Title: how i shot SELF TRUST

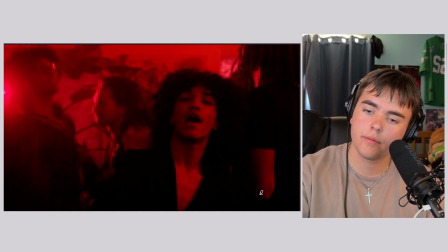[16:30]
Light, dark, contrast, backlight, bounce.
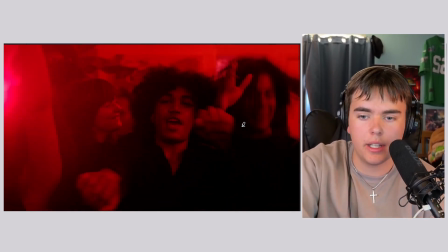[16:36]
And this is just static 35mm lens on a tripod. Crossfade.
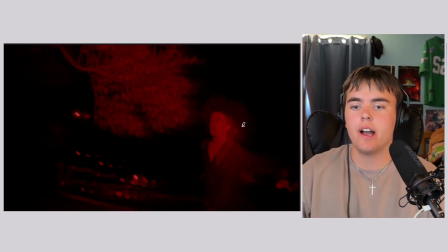[16:42]
Sitting in the back of the trunk on like a 35, and we have a red light just blasting from the trunk.
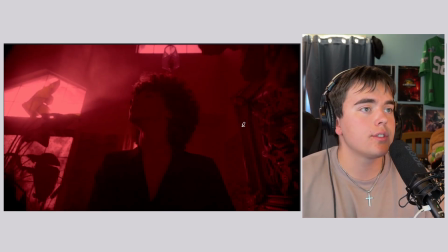[16:48]
That's it. Ooh, this is a fun one. So, that's real haze.
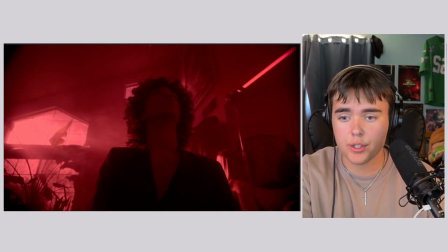[16:56]
That is real haze right here. But this is a snorri cam. This is what's called a snorri cam, and I'm gonna just show you what it is.
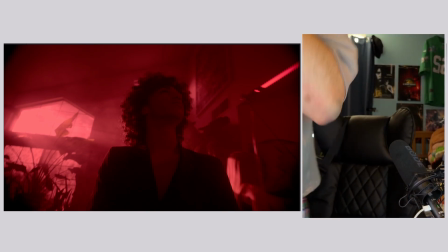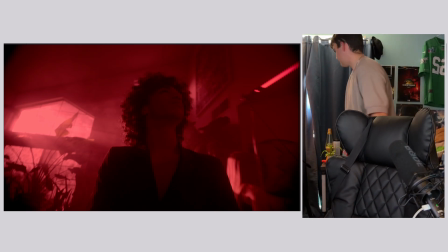[17:08]
Hopefully you can see me, because I'm not looking at my webcam. Basically, he just had a tripod like this.
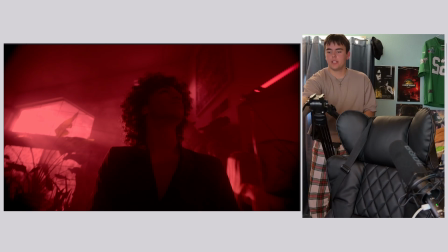[17:16]
And our camera operator was here holding it here. And we're just going like this. And it's moving with him. And it creates this really cool effect when it's on a wide angle lens. He's just walking around. And he stays center. But everything else moves. That's a really great way to stay with a disoriented character.
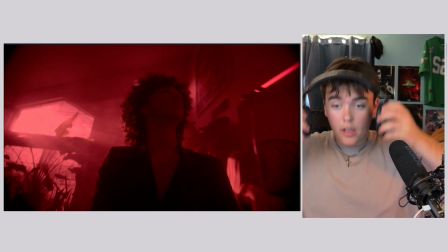[17:34]
It's a snorri cam. I used that in one of my short films, like way at the start of high school. And it's just a fun effect.
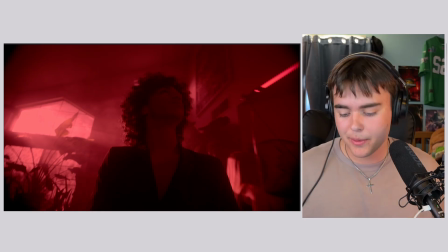[17:41]
And I liked when I get to use it.
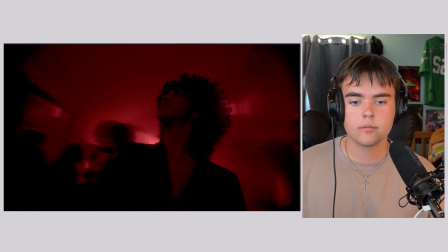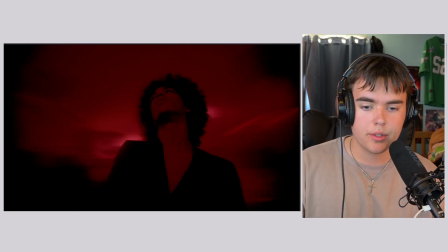[17:47]
This wavy is in post. I'm going to skip it because it might lag a little bit.
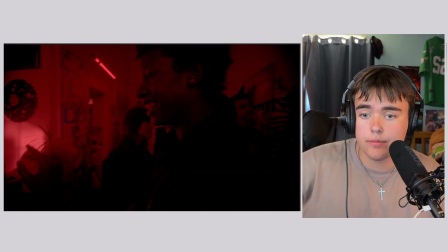[17:55]
This is literally handheld, 35mm, walking forward.
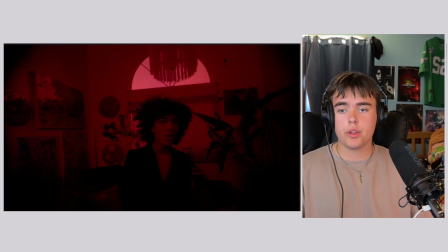[18:00]
Rin is walking through the crowd on both of them. And when we cut between it, we're just moving forward constantly.
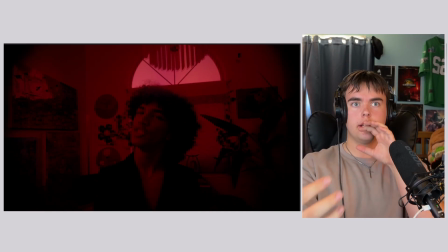[18:07]
And it's like longer than it should be. And it creates a vertigo effect, a really cool effect.
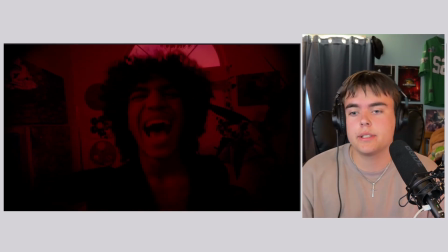[18:13]
Da-da-da-da, but that's it, guys. It's the same lighting setups from before. We have the light over here that was bouncing on top of him in that very first shot in the beginning.
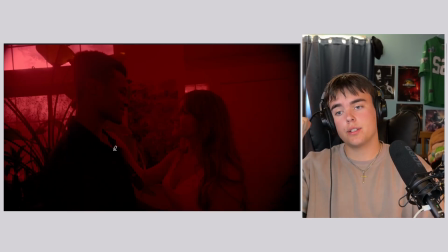[18:23]
And then we have the light from the window behind these two right here. And then we have the light coming from the hallway over here. And then everything else is in color grading to make it red. It's the same setup.
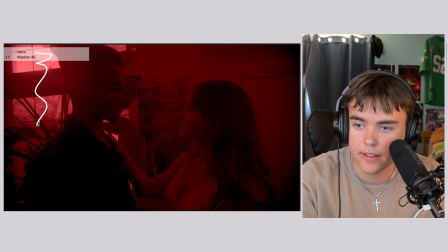[18:36]
But guys, this is what I'm talking about. When you can't move the light source, you put your actors between you and the light source.
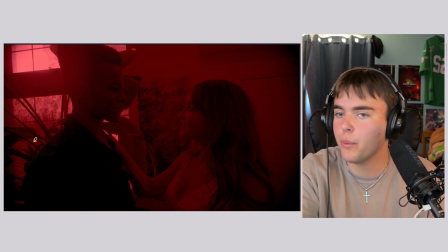[18:45]
This is a perfect example. I can't move the window. I can't move the sun. I wish I could. That would be really helpful in a lot of scenarios, but I can't. So what do?
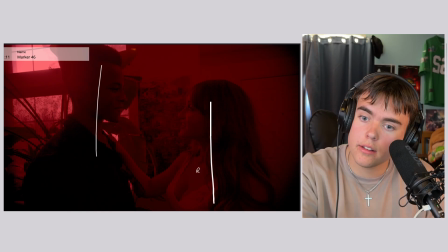[18:54]
I'm like, hey guys, stand here, look at each other, be all cutesy, make us all jealous. But do it in between me and the sun. And now we're getting backlight. Even if this is blown out and then the highlight is crushed a little bit and it looks kind of ugly and red, it's whatever.
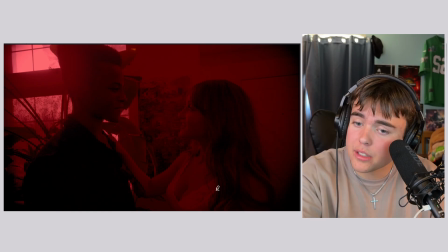[19:10]
Because our subjects look kind of nice. I wish there was a little more contrast. I wish her face stood out a little more from the background. Luminance. I wish, they were a little brighter. But we're working on limited time in a really small space. The best thing I could do is slap them in between me and the sun.
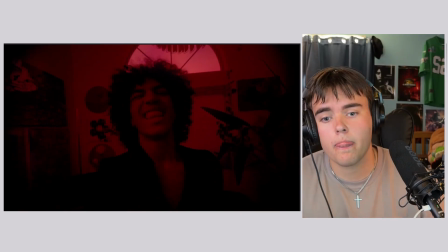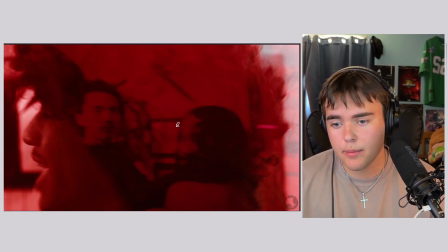[19:35]
This is a profile shot. I can talk about the editing a little bit, but this is mostly about what we were shooting on set.
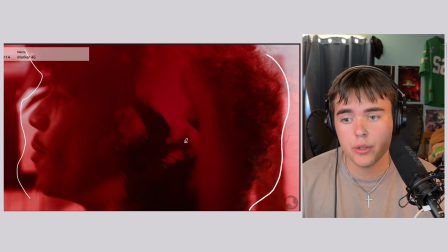[19:41]
It's not about the edit. This is literally, we shot a profile shot of Michael, and then we used a blending mode to overlay it onto a shot of just people partying back there.
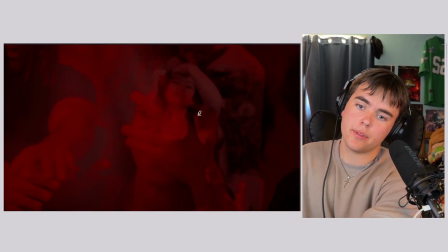[19:49]
And then we're crossfading. That's just a 50mm close up. overlays, and we're just blending between like 4 or 5 different shots.
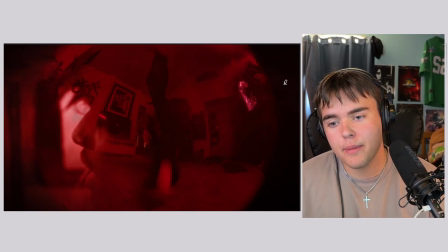[19:59]
This is that fisheye lens. And as awesome as David is, the breakdancer, he totally kicked my camera.
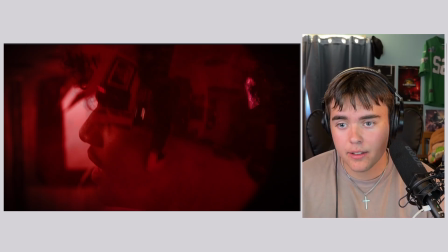[20:09]
Right here. Right there. Boom. And it ended up creating a really cool transition.
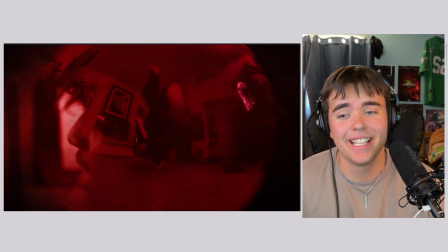[20:17]
So it's okay because the camera's fine. That thing, the Pixis, it could take a hit, but that's pretty funny. But it creates this huge, that's what I love about wide angle lenses. Look at this distortion. He looks like he's a mile freaking away, but then his toes are right up in our face. It's really neat.